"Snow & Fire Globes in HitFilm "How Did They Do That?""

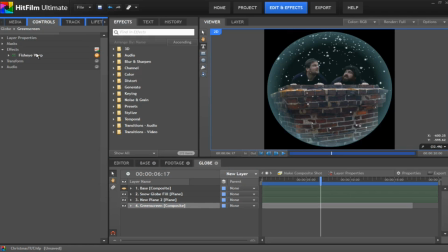And all I've done is added a fisheye warp to it. So if I turn that off. um oh yeah first thing you need to do is drop a circular mask on it again so copy the exact same mask from the other two layers
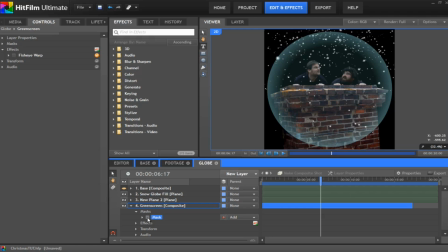drop it onto this one because that will just stop everything from outside the snow globe happening so there we go and then like i said i dropped on a fisheye warp and changed the amount to about 15 and all it does it just bulges it slightly to give it a kind of a circular,
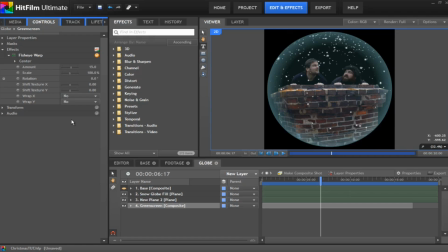an impression of this inside the globe itself. And then the last thing, drop the base onto the shot and position it accordingly.
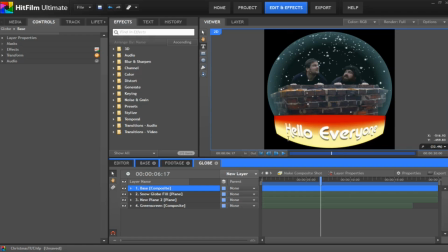And I've just dropped it at the bottom of my snow globe there. And that's this snow globe layer completed and ready for compositing into your scene.
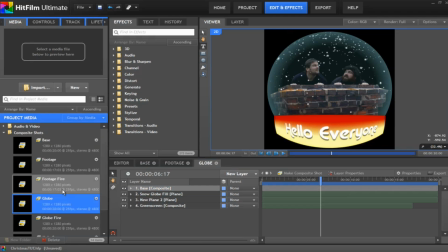And what we can do there, I've created a couple of scenes. The first one being main comp, there we go,
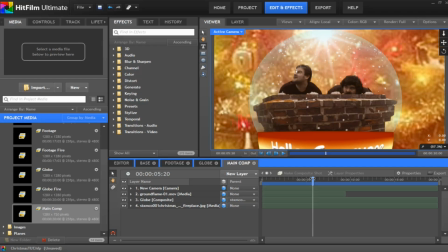which is the one from our Christmas video, which is,
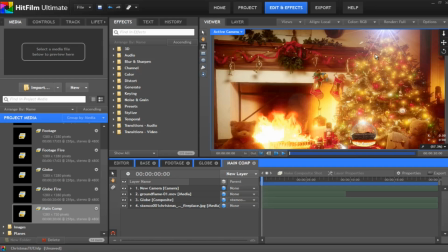I just got a photograph and to give it a little bit more realism, I've put a couple of lens flares on it to give it a bit more movement so it's not a static photograph. So I've got a nice bright lens flare at the top of the Christmas tree. I've got one on the top of the snow globe here, which gives it sort of a little bit of a shine.
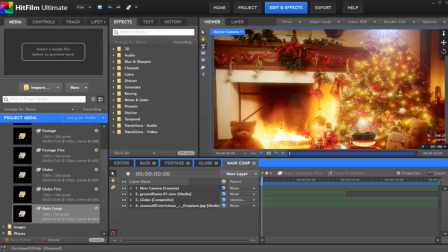And then I've also put in some real fire just to make it come alive a bit more. So the whole scene is just a bit more alive. And I've also put a little animation on the two lens flares to make them rotate ever so slightly as well.
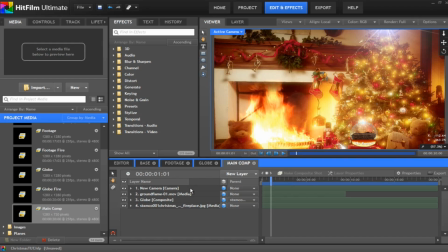So position all that into 3D space, stick a camera on there, put a camera move into it, and you are away.
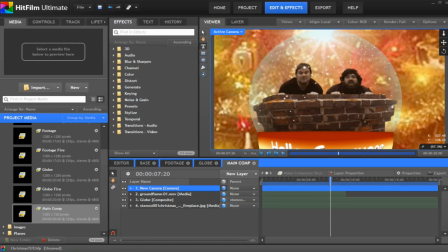And there we are, snow globe with the lens flare, snow within the snow globe, doing its stuff. So there we have it, that's the snow globe effect in hit film. Now you can have a bit of fun with this, I mean I created another one here which is,
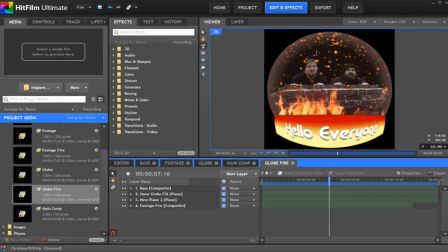you know, put us inside a fiery snow globe, a fire globe as you might want to call it. And that's exactly the same effect. I just played with the particle simulator a little, tinted it a little bit of a dark orange colour, added some flames to it.
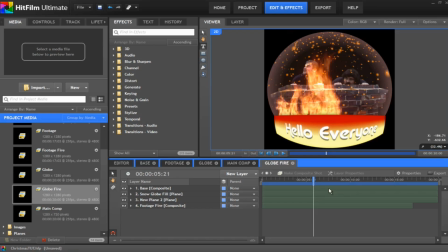And the possibilities with this are endless. You can turn it into a crystal ball with people in there or without anyone in there. You can just create a crystal ball kind of feel to it it's entirely up to you but as I always say wherever I go I you know no matter if
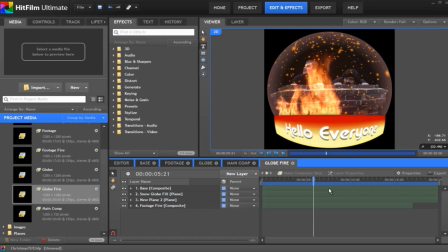I'm in a fire globe a snow globe I always seem to be stuck with Dean oh well never mind life goes on so that's how you put someone in a snow globe well I hope you enjoyed this week's episode of how did they do that and next week we're going to be taking a look at the floor smashing effect from episode three, The Hero Trial. So let's take a look at that clip now, and then we'll move on to the burning question of the week.
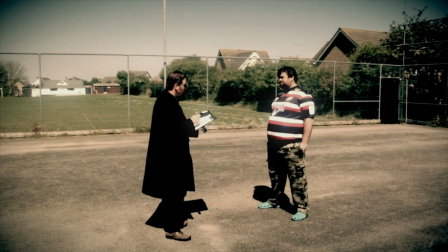My main power is superhuman strength. Superhuman strength? Yeah, and it's sort of something like this really.
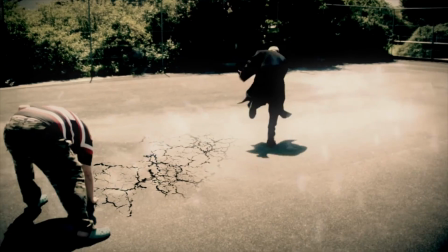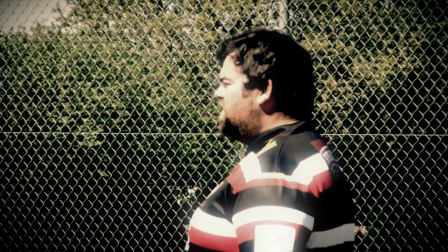Okay, Mr. Nolan, the Academy starts in four weeks, so we will see you there. Proper job.
Thank you. And finally, the Sketchwork TV question of the week. What movie are you most looking forward to in 2012? Leave your responses below or again on Facebook, Twitter or Google+. OK, so until next time, I'm Justin Heisman and we'll see you again on Sketchwork TV.
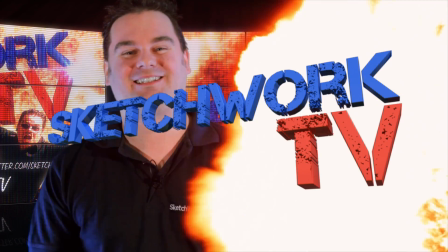How did they do that? Sketchwork TV.